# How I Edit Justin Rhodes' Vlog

This video is for all the folks who left comments asking for content about editing. I didn't think anyone would be interested in something like that, but I was wrong. Wrong, wrong, wrong, wrong.
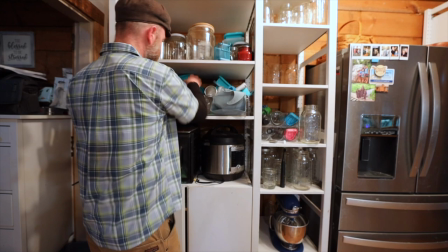I figured a good place to start would be showing you what principles and guidelines I use when editing The Justin Road Show,
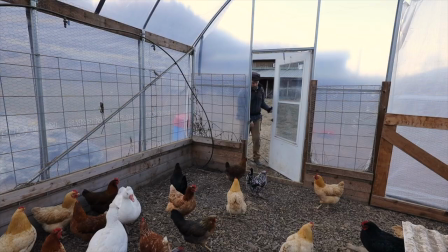Justin's blog.
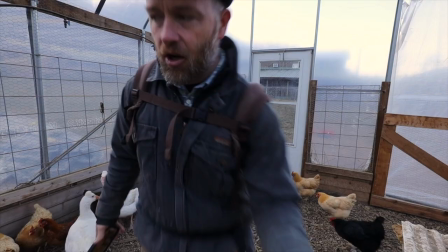If there's still interest in more editing content after that, I'd be happy to make more that are maybe a little bit more technical and in the software. With that said, here are the top five guidelines I use for editing Justin's vlog.
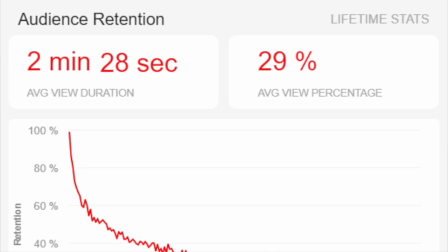Number one, the 10 second rule. YouTube's algorithm rewards videos that hold a viewer's attention longer. This is known as viewer retention, which is measured by average view duration.
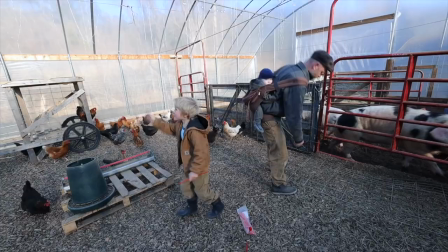The higher the average view duration is for a video, the more likely YouTube is going to reward that video promote it more thus it'll
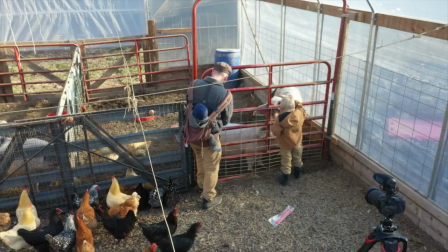get more views and more ad revenue for the creator those of you who watch Justin's vlog may have noticed that at times Justin tends to go on and on a little bit in some monologues or even in dialogues with other people and even if that topic of discussion is interesting to the viewer the viewer can start getting bored with what they're seeing starts zoning out spacing out and click out of the video thus ending the view duration
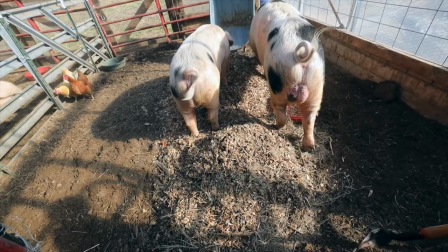and hurting the overall average in order to reduce the likelihood of that happening we use the 10 second rule in order to keep the viewer
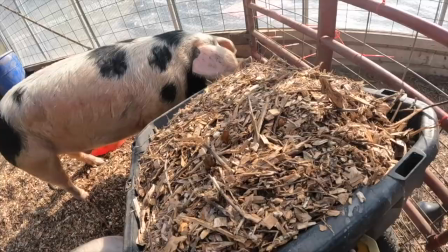more stimulated during the longer scenes Justin tries to be mindful of changing the camera angle or his background during talks here's an old video of me explaining what
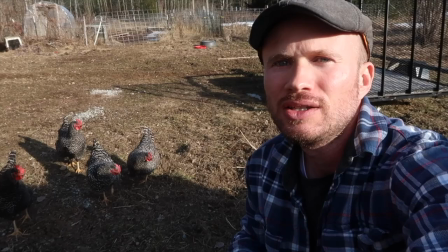I mean by changing the camera angle to change the background and to avoid jump cuts we'll talk about jump cuts more here in a minute.
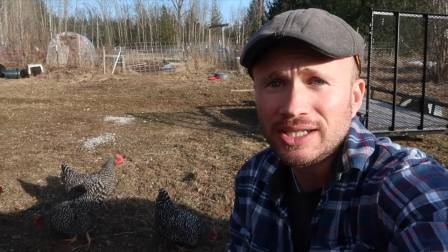So I'm going to demonstrate what it should look like when you change your camera angle say either because you're talking too long in one particular
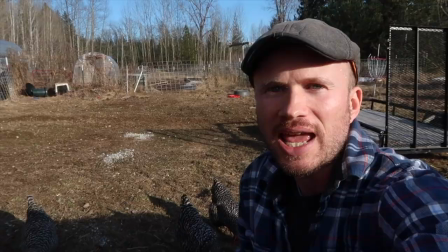spot and you want to break your scene up you want to change that angle so the viewer doesn't get zoned out with the same image going or because
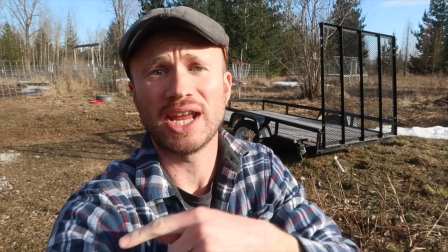you make a mistake. So I've just changed my camera angle 30 degrees over in one direction I've also changed hands.
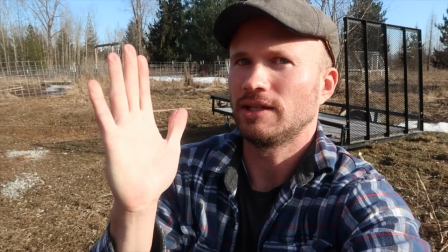I was holding in the last shot left-handed and slightly oriented on this side of the screen.
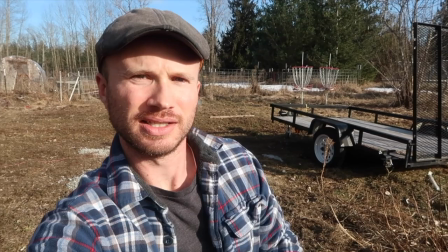Now I'm holding it right-handed and oriented on the other third.
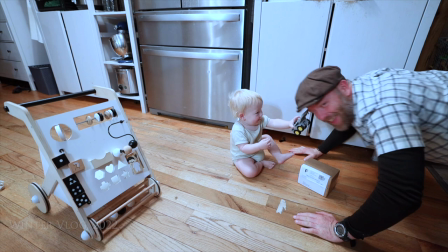So the idea here is when Justin's filming, he is trying to change his background, change his scene at least every 10 seconds.
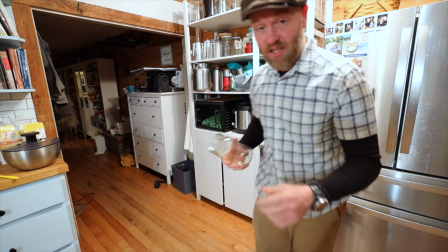But sometimes this isn't really practical for him during filming. So that's where I have to do it in the edit.
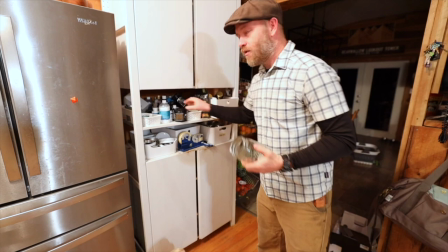Here are four techniques that I use in order to implement the 10 second rule in the edit. The first technique is B-roll.
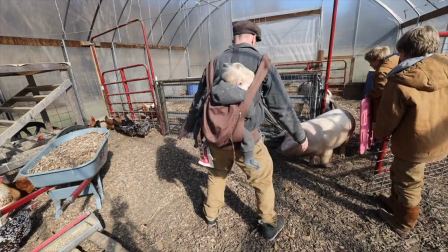B-roll is the technical term for footage that supplements the main shot, often used to transition from scenes or to express a passage of time.
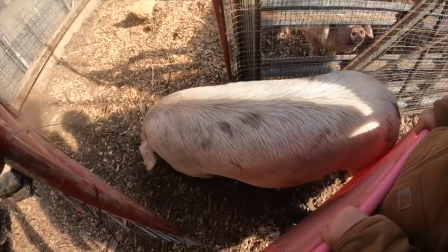It's the footage you see that is over someone talking and usually represents what the person is mentioning.
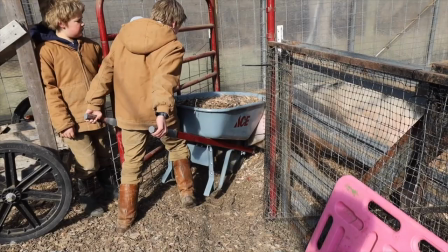In fact, what you're seeing right now is B-roll, and if we take the B-roll away, it's me sitting here talking. B-roll. This is A-roll, that was B-roll. And here's another example of what I mean by B-roll.
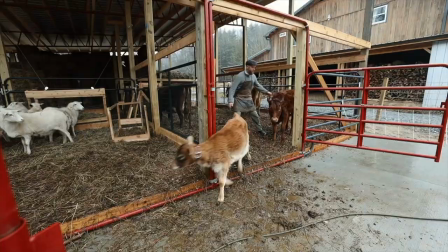It's 3 o'clock, that means it's afternoon chore time, but I just checked the waters, We put the calves up and check the hay.
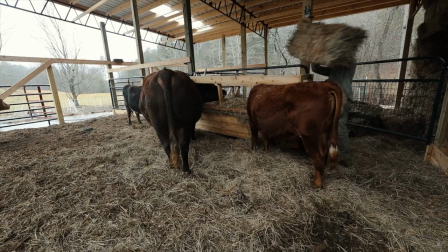The images of the water, the cow, and the hay illustrate what Justin's talking about. So you're not just looking at his face, you're actually getting to see what he's talking about. This makes it more interesting to the viewer and it keeps the scene changing so you don't get bored with what you're seeing. Another technique I use during a longer scene and need to change it to meet the 10 second rule is a slow push-in on either the speaker or the action happening in the scene. In fact, you're seeing that happen right now. We have this subtle push-in and our overall scene is changing, although slightly, it still helps the viewer not space out or get bored with what they're seeing. Another technique I use that's similar to the push-in is the punch-in. And this is where the screen just does a quick zoom in instead of the slow subtle push in we get the same effect by changing
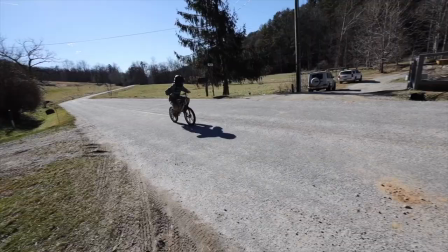our scene it changes our background a little bit and that helps keeps things visually stimulating for the viewer the
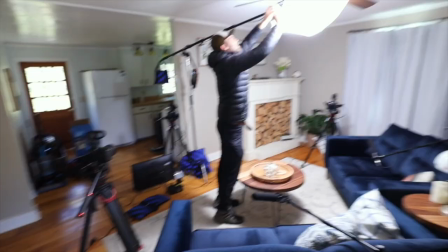last technique i use for adhering to the 10 second rule is hitting the delete button sometimes if things are going just a little bit too long things are getting a little boring or monotonous i just cut it all together that way we can keep things under 10 seconds keep things short and sweet
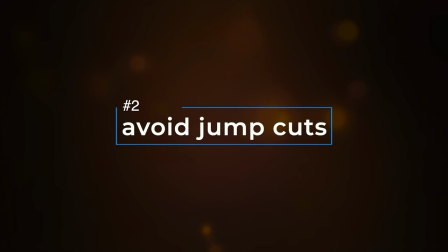which sometimes is really the best practice guideline number two is avoiding the use of inappropriate jump cuts and what are jump cuts i'm glad you asked a jump cut is an editing technique that cuts between two sequential shots
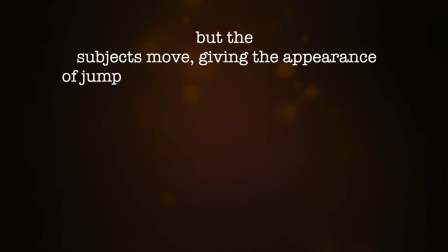in these shots the camera position doesn't change or only changes a small amount but the subjects move giving the appearance of jumping around frame jump cuts give the effect of moving forward through time
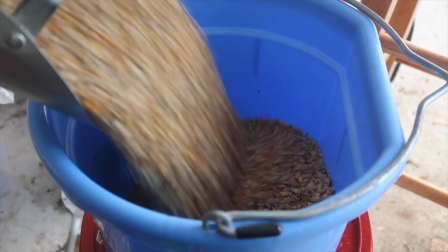here's an example of an appropriate use of jump cuts, but
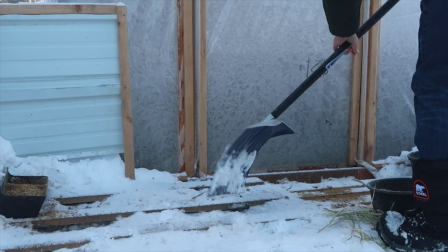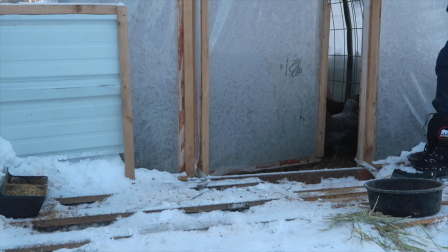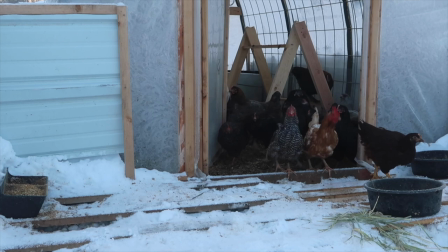more often than not, in a YouTube video, jump cuts are basically the byproduct of cutting out a mistake that's made mid-sentence and then piecing it back together.
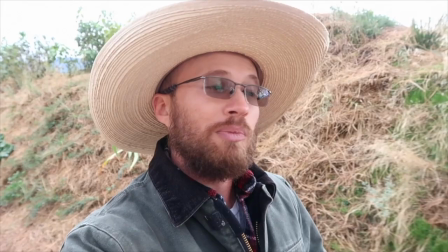He invited me to come over and see what was going on, do a little video of the innovation going on with rocket mass heaters.
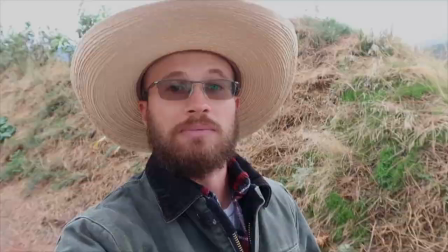Right now Paul is hosting six of the most leading... Oh, Jelly Temperature Check-in.
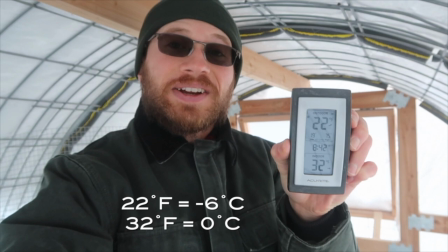Check this out, guys. it is 22 degrees outside and 32 degrees here in the greenhouse.
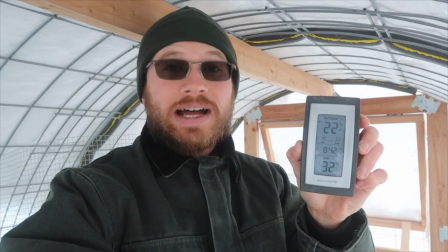That is a 10 degree difference. How awesome is that? I know that the outside temperature is correct because I just verified it with the weather channel.
Those inappropriate jump cuts can be jarring to the viewer.
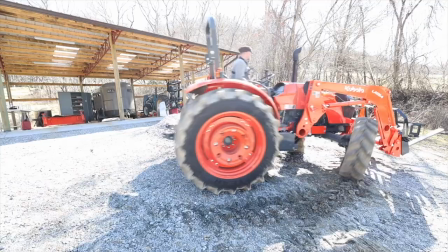It can kind of disrupt the whole flow of the message and to me it's kind of sloppy and those things can lead to a viewer deciding to want to leave a video,
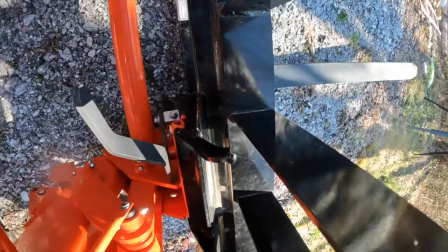click off of it, and thus hurting the viewer retention metric of the video.
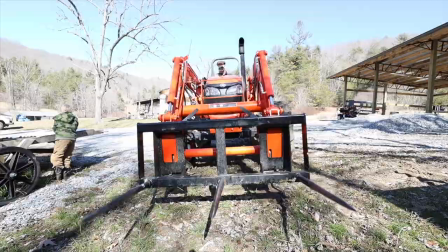I still need to edit out mistakes though that are made during the video, but there are better ways to do it rather than using an inappropriate jump cut. In fact, the different techniques I use to fix the jump cut are the same ones we've already talked about from the 10 second rule. The first one I'll try to use if I have it available is B-roll. So here's a video example that shows me using jump cuts and then the same video portion with b-roll added to it to cover up the jumps.
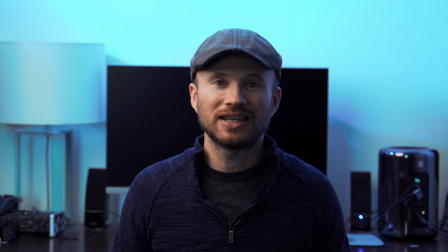Check it out.
Goal number one is to get quadruped livestock back on the homestead. Right now I only have a half dozen chickens.
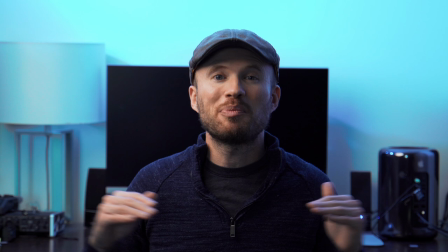This spring I expect to bring back both lambs and pigs. So just getting our baseline re-established is priority number one.
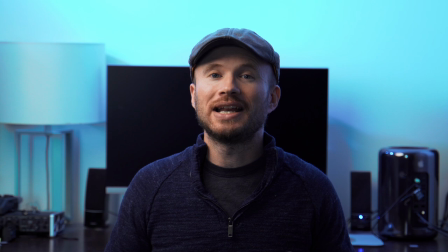Goal number one is to get quadruped livestock back on the homestead. Right now, I only have a half dozen chickens.
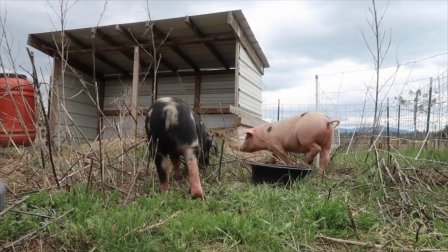This spring, I expect to bring back both lambs and pigs. So just getting our baseline re-established is priority number one.
Version two, the B-roll version, looks a lot better, doesn't it? But if I don't have B-roll, I can still cover the cut by using the punch-in effect that I used in the 10-second rule.
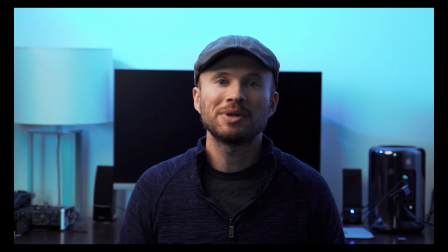Watch this.
It's a new year here on the Grass-Fed Homestead, which means it is time to set our goals for the year.
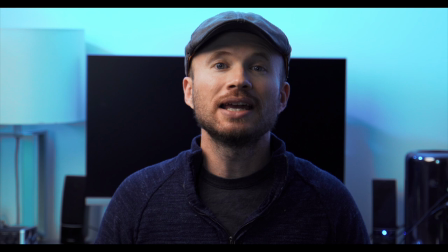I'm breaking the goal list up into two categories. There's going to be the actual goal list.
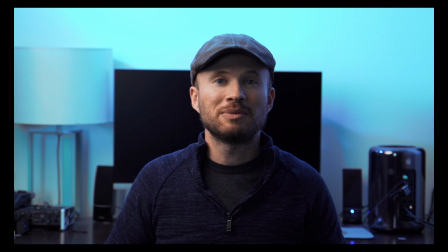These are my top priorities for the year. And then there's the that would be nice to have category if things work out both time and budget wise.
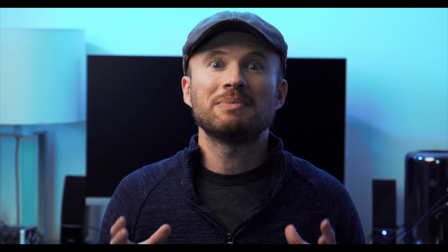So first up, let's talk about what the actual goals are, what are going to be my top priorities this year moving forward on the homestead.
The slow pushing effect doesn't work here to cover a jump cut, but we still have also the option to just delete.
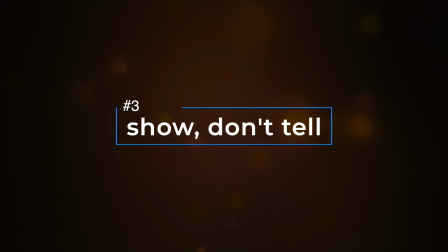Let's move on to guideline number three, which is show, don't tell.